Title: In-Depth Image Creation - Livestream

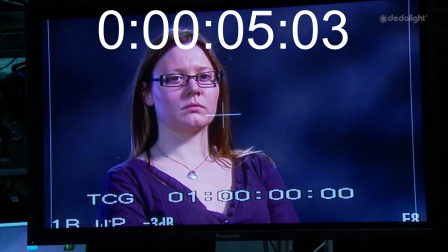Suddenly, as the background goes soft, the subject comes away from the background.
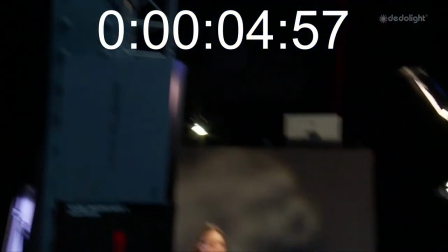and instantly you get a feeling that there's
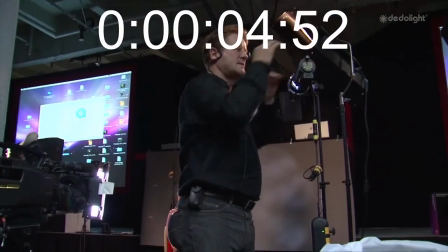a distance there and that distance is important because even though that wall could be a couple of feet away if you project an out-of-focus soft image on it it will give you the impression that you've got something three-dimensional there because your brain
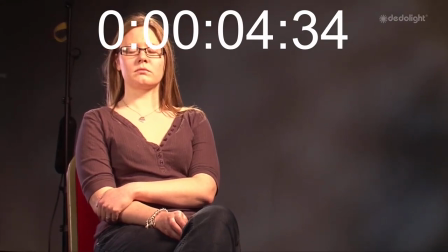says if it's out of focus it's got to be further away so again instantly you're starting to create the illusion that you've got something three-dimensional there which is quite exciting when in a really simple situation
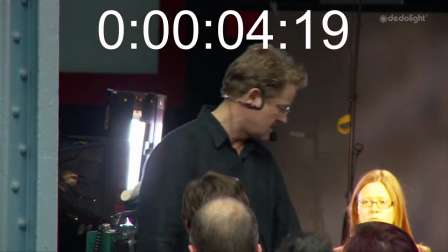this is just a talking head against a wall so you can play with all sorts of
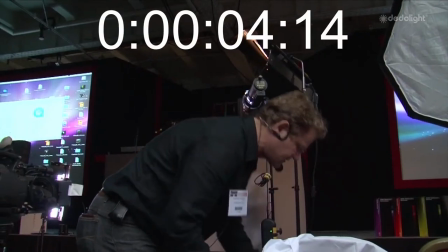colours shapes, etc to get interesting
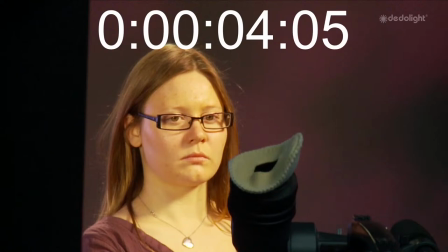backgrounds and colours it doesn't take an awful lot of effort with these tools because they're just designed And to do this simply, they're designed by cameramen who know what we need to actually make craft simple quick images. What I love is, I love the quality of his, like the sharpness, they're so crisp and you know it's going to be even left to right, top to bottom, it's lovely. Yeah. Obviously you've got the optics of the dado which are groundbreaking as we discussed earlier, you know, kind of game-changing in a sense. And you've got the continuity of some of the accessories. I mean, I already have some tungsten dados, so the fact that I can use the barn doors, the lens on all of the lights, it makes sense to invest in some LEDs and have that as part of the kit.
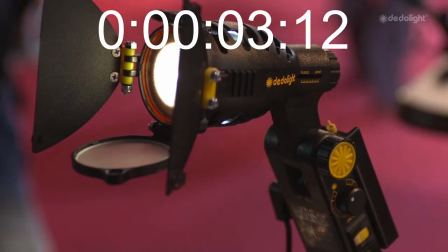Even the little Ledzilla, the one LED light is absolutely incredible. I'll use it for product shots and get that dynamic lighting the new 20 watt kind of what we've got here is incredible to be honest with you it's something you can put in a bag you don't need a big heavy bag to it I actually shoot stills as well as video with these
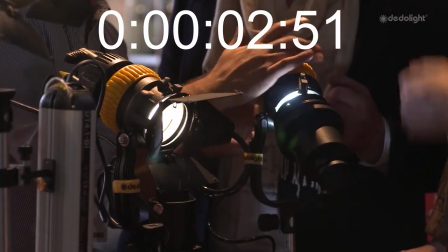and my favorite has got to be the 40 watt so that's something that I would take away I've got 40 watts of power I can scope it mold that light which is incredible having a battery power no-brainer it is and they last a long time, it's not like they run out. It's massively changed from Brut's carbon arc lights now to LEDs that run off of a battery on the back with the equivalent output some of these things have got of 2.5 kilowatt daylight lights, so yeah, it's massively changed. Dado's new range, which can all be driven with batteries, and essentially you can walk into an environment, possibly not plug anything in. It's the control, the versatility, and the fact that they're so well made.
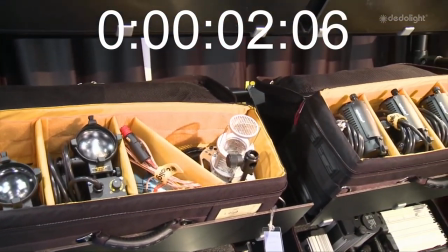Using data lights has always been awesome because I could just pack many lights in a small case, be portable, light, fast, and very importantly as well, they're very rugged. So I can travel, and I'm sure where I'll go, they'll still be working.
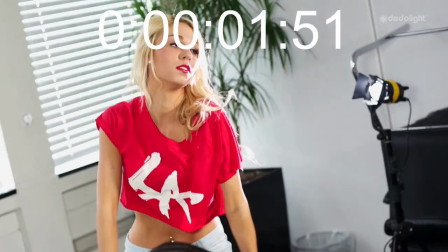I really like the look of getting the rim light around the back of the person.
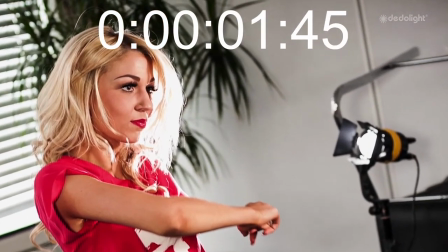So I specifically for this shoot wanted a hard light to fire behind the subject to just give a bit of a nice backlight Which is why I chose
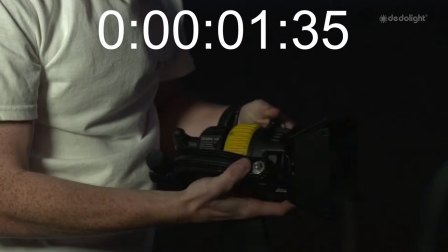the DLED4 You've got a dimmable light source You've got battery power so there's very little cables running around And again the fact that it's dimmable is just superb So you can flood the light, you can have a nice wide spread if you need to And of course you can use the barn doors in a typical way you would
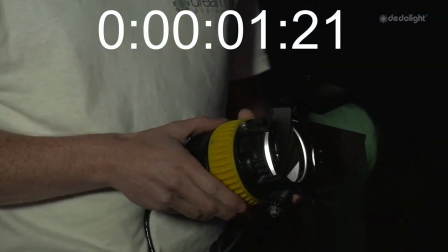with any dado lighting So what we've essentially got is an LED version of the DL-H4s, exactly the same flexibility except you're mobile, you've got a battery pack, you don't need to be powered, you can use it anywhere. Dado, I've had friends on.